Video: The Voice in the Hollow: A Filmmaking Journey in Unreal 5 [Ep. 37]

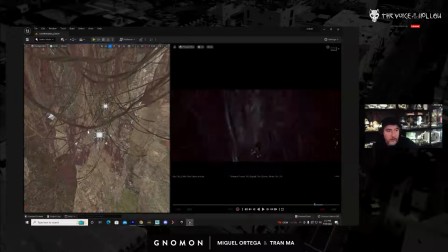[71:57]
Let's add another keyframe, and we'll get something that looks like that. Just total sanity. Let's go to the last frame.
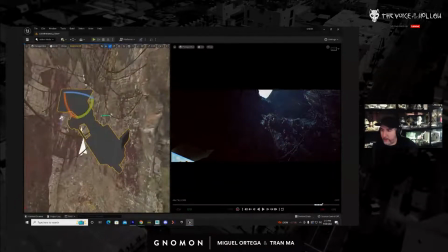[72:14]
And
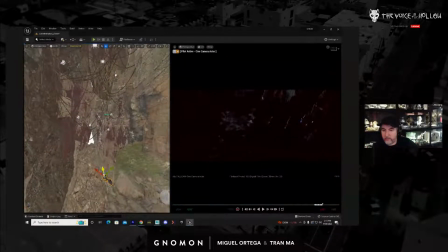add a keyframe. Okay, so let's go in between
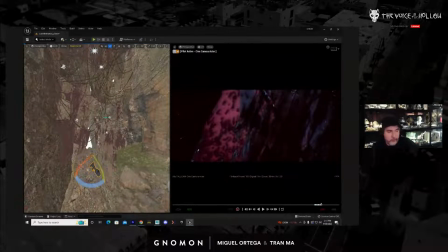[72:43]
and kind of rotate it a little bit so it's not so clean.
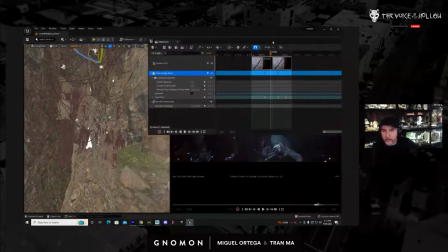[72:49]
So you can see what I'm doing here. Just going in between my keyframes,
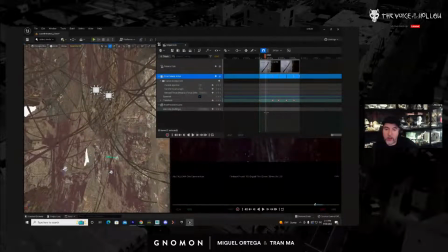[72:57]
offsetting it, adding a keyframe, going in between. So first broad keys, then get tighter, tighter, and tighter. And the tighter you get, the jerkier it's going to look, which is okay when you're falling down a cave.
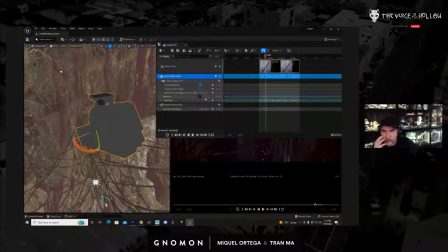[73:15]
We'll set our aperture to 1, so we have a more shallow depth of field.
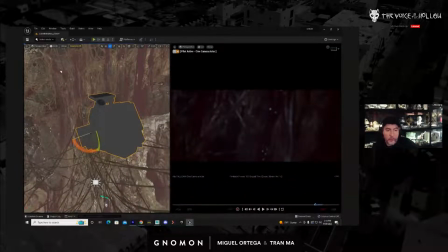[73:22]
An aperture of 1 is probably not something you would want in a real world scenario because you would get super shallow depth of field.
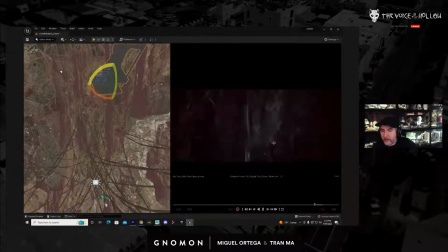[73:36]
But we kind of want that for this project because it kind of looked like dolls, and that's kind of what we want it to feel a little bit smaller. So you could see these kind of shots are what I want. Now remember, this is not showing us the motion blur.
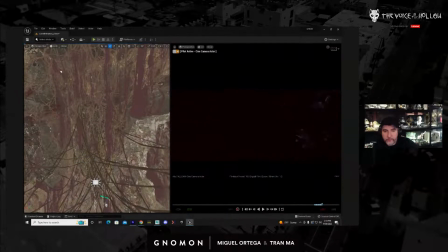[73:51]
We'll get that once it's rendered, but it just feels really chaotic, which is great.
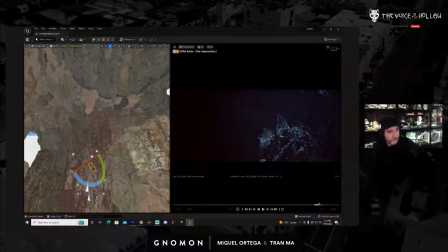[73:59]
So now I just want to zoom out and analyze the camera from a distance. Okay.
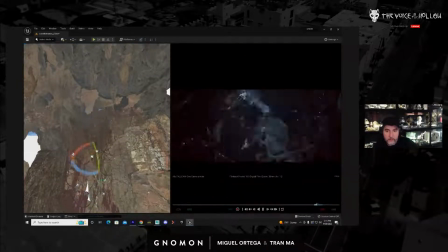So that's good. So let's save all. First, remember, save your sequencer.
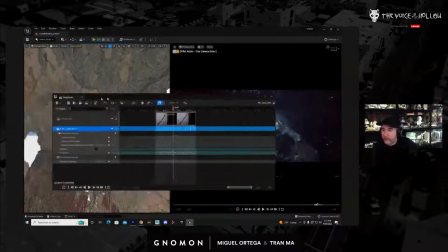[74:26]
So right here,
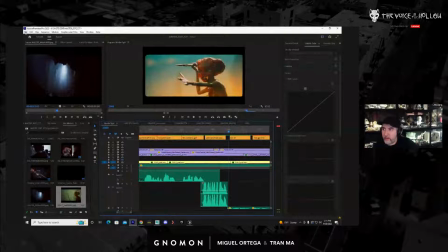[74:32]
I'm going to save Premiere real quick.
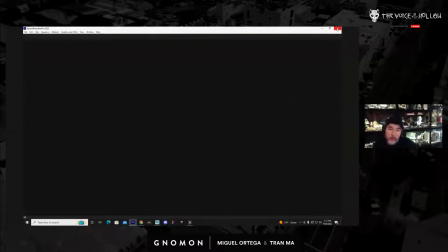[74:39]
I have to close it or else I'm going to crash out for sure, especially if I'm streaming.
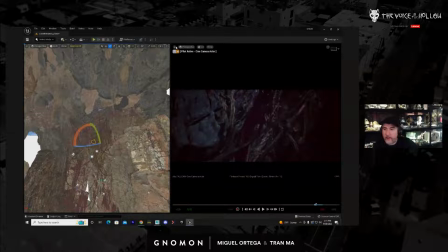[74:44]
And I'll set this back to one pane.
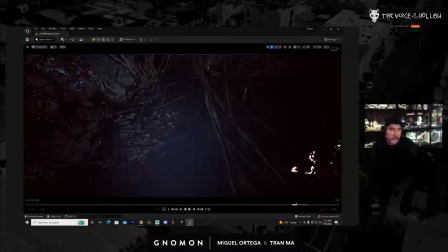[74:50]
These are all the precautions that we have to take all the time so we don't crash. Fall cam, let's call this fall cam.
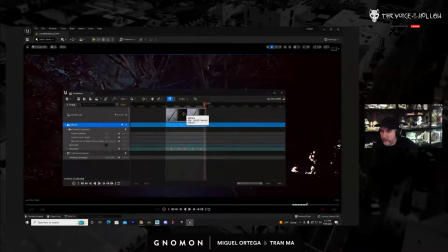[75:00]
Let's make sure our project camera cuts are set to fall cam. So some people have asked me whether I do any of my editing in here, whether you could edit in here. You could, but I would never edit inside of this thing.
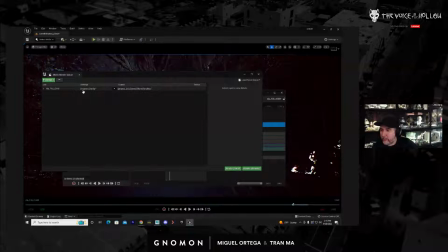[75:20]
Like, you know, you could use a bicycle to cut a pizza, but you shouldn't. It's kind of the same thing. Okay, so let's call this fall B. Let's put it in the folder.
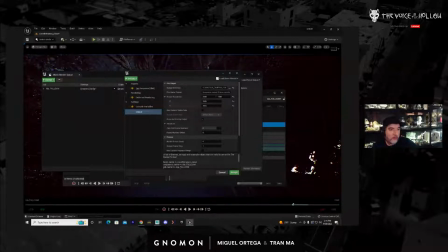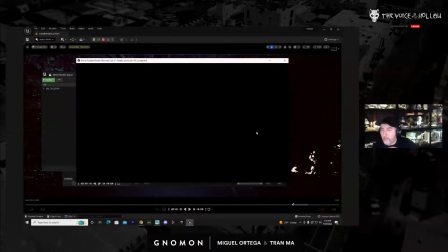[75:46]
And we'll render that out. So the motion blur here is going to look pretty crappy because it's low quality settings, but that's okay. Let's give it a minute.